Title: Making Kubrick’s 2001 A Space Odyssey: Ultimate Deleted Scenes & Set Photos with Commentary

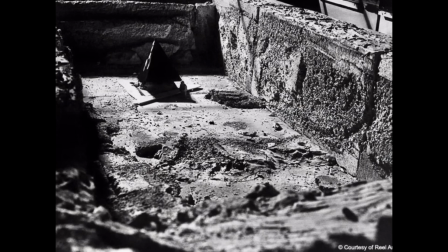Arthur C. Clarke said of the pyramid that it was a shape which inspired all sorts of philosophical and scientific speculations,
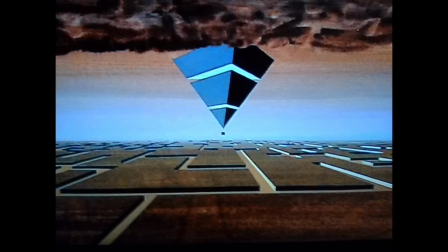and the art department constructed models of various sizes, but somehow they never looked right,
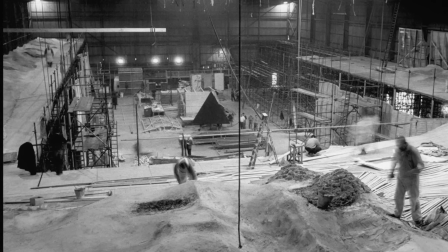and there was always the danger that they would arouse wholly irrelevant associations with the pyramids.
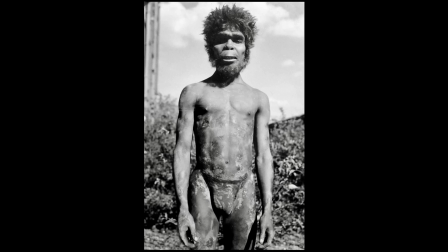Another of Stuart Freeborn's concepts of what early man looked like 4 million years ago.
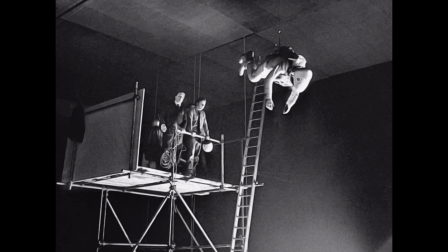Stuntman Bill Weston filming a spacewalk scene launching from a platform 30 feet above the concrete studio floor.
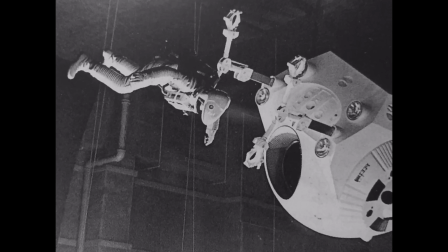Allegedly afterwards, Bill needed to recover from oxygen deprivation as a consequence of being suspended in the air with the mask on.
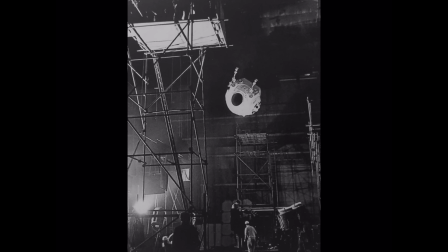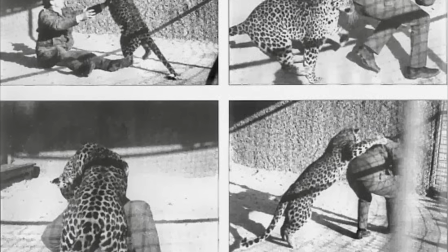Terry Duggan at Southampton Zoo, practicing teaching an animal to pounce on him and play fight in a way that looks
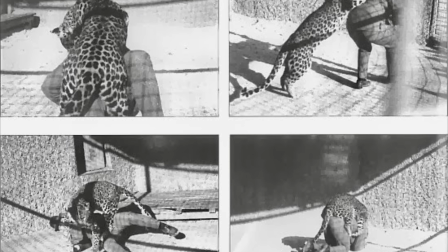convincing as if he's being attacked for the Dawn of Man sequence at the start of the movie.
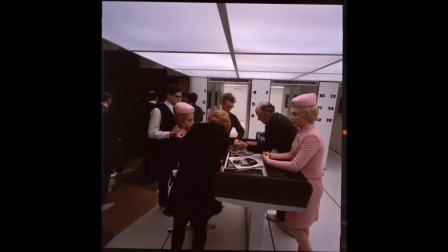Towards the end of the movie, we see a room which has this ceiling as its floor.
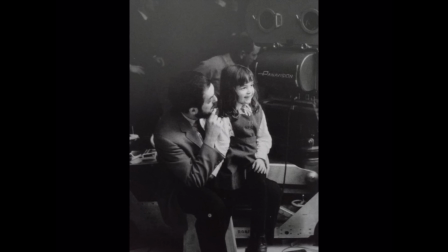Kubrick with his daughter Vivian on set. She had cameos in a number of his movies, including Space Odyssey, Barry Lyndon.
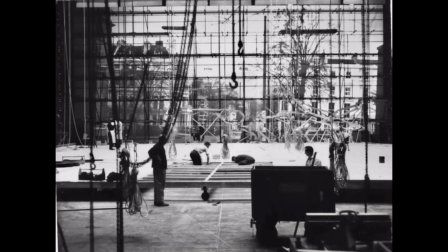She shot behind-the-scenes documentary of The Shining at the age of 24,
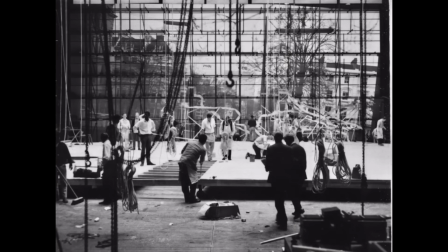and she composed the score for Full Metal Jacket under the pseudonym of Abigail Mead.
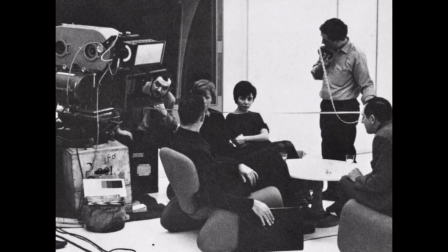These eye-catching chairs weren't designed specifically for the film, but they were chosen by Kubrick and the team to create a futuristic scene.
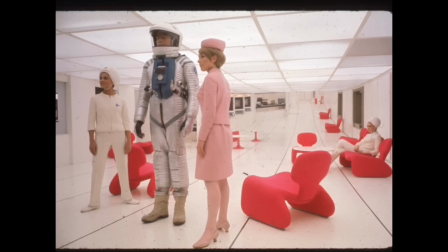It does cross my mind though when you look at the scene and how everybody sat, and they just seem very awkward and uncomfortable.
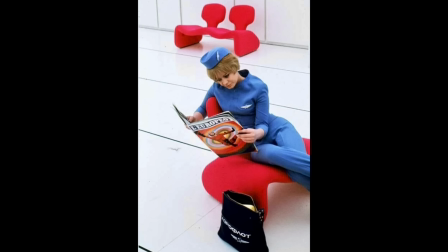So maybe that's another reason they were chosen. The scene does come across as if it's meant to feel awkward and uncomfortable,
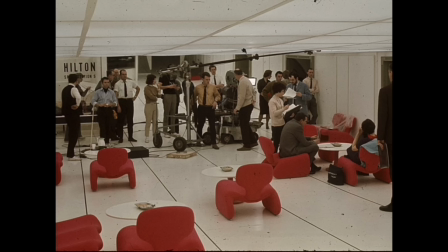with that tension there about trying to get to the truth, a bit of almost espionage going on.
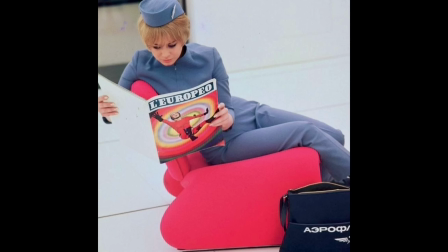Tense and uncomfortable. These are called Dijin chairs,
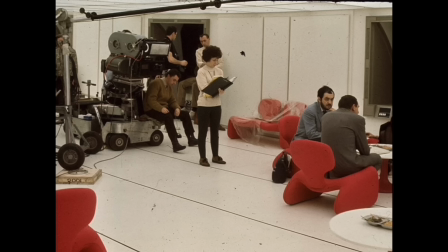D-J-I-N-N, and they were designed by Olivier Morgue in
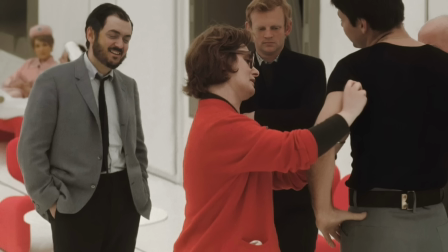1965 while he was working for the French manufacturer Airborne International,
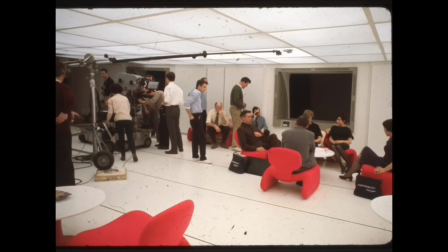and they epitomise the 60s futuristic kind of design.
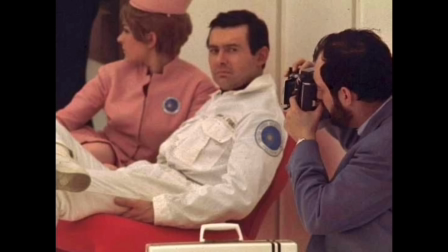The name Dijin comes from an Islamic mythological spirit that can change shape from human to animal.
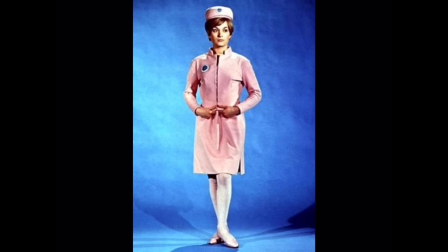The chairs have a wave-like low-slung silhouette, and they're made from tubular steel.
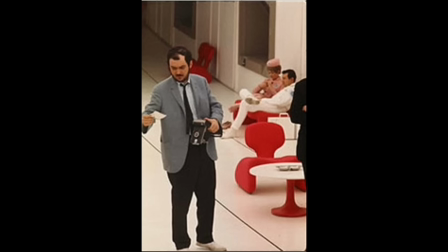They're covered in a foam padding and they're upholstered in a jersey fabric. They do look kind of a pink reddish colour.
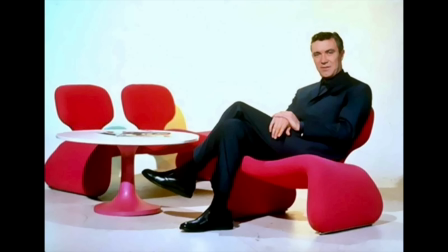They're very sensitive to what kind of light and equipment they're photographed with,
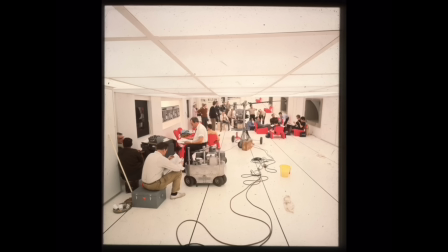whether they appear a bit more red or a bit more pink, as you can see in these photos. 2 of these iconic chairs were sold by Chiswick Auctions in England in February 2020.
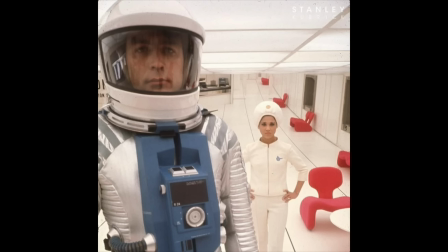The single chair sold for £440, including fees.
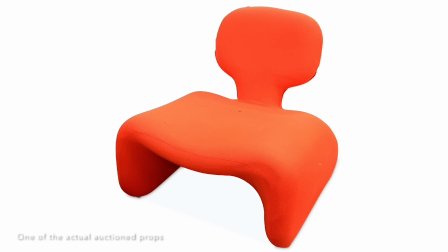That would be about $550 US.
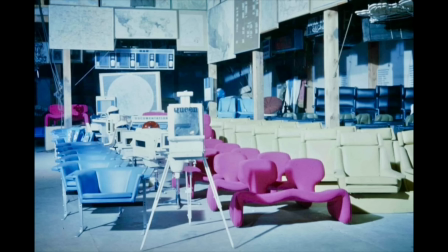Here you can see the chairs and other props from 2001 stored by MGM.
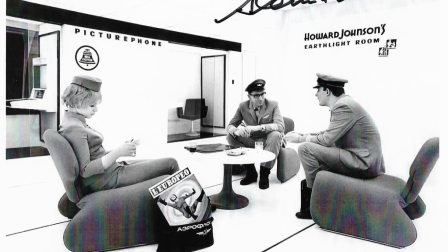The Earthlight room was a luxury restaurant lounge on the space station that bore the branding of Howard Johnson's,
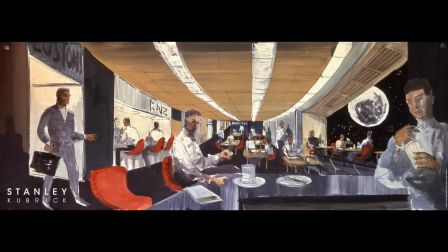which was a very popular American hotel and restaurant chain in the 60s. Howard Johnson's was synonymous with the middle class in America, dining and travel,
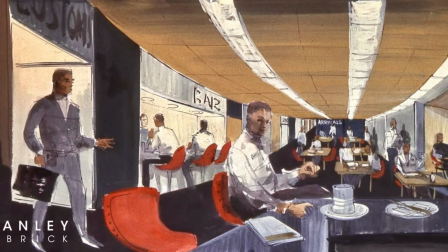so its presence in the orbit implied that space travel
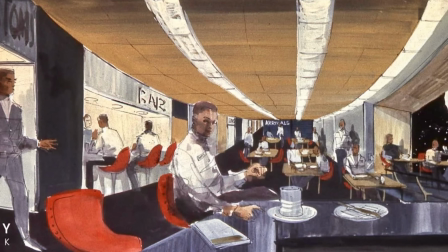had become reasonably normal and accessible for the middle class.
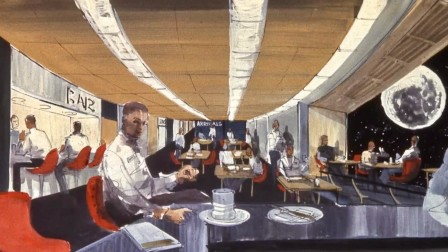The name Earthlight suggests a view of Earth from the orbit, implying that the diners could enjoy a meal whilst looking at the planet.
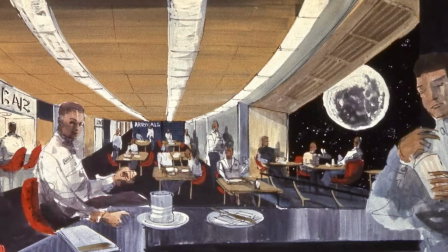There is concept art that confirms this.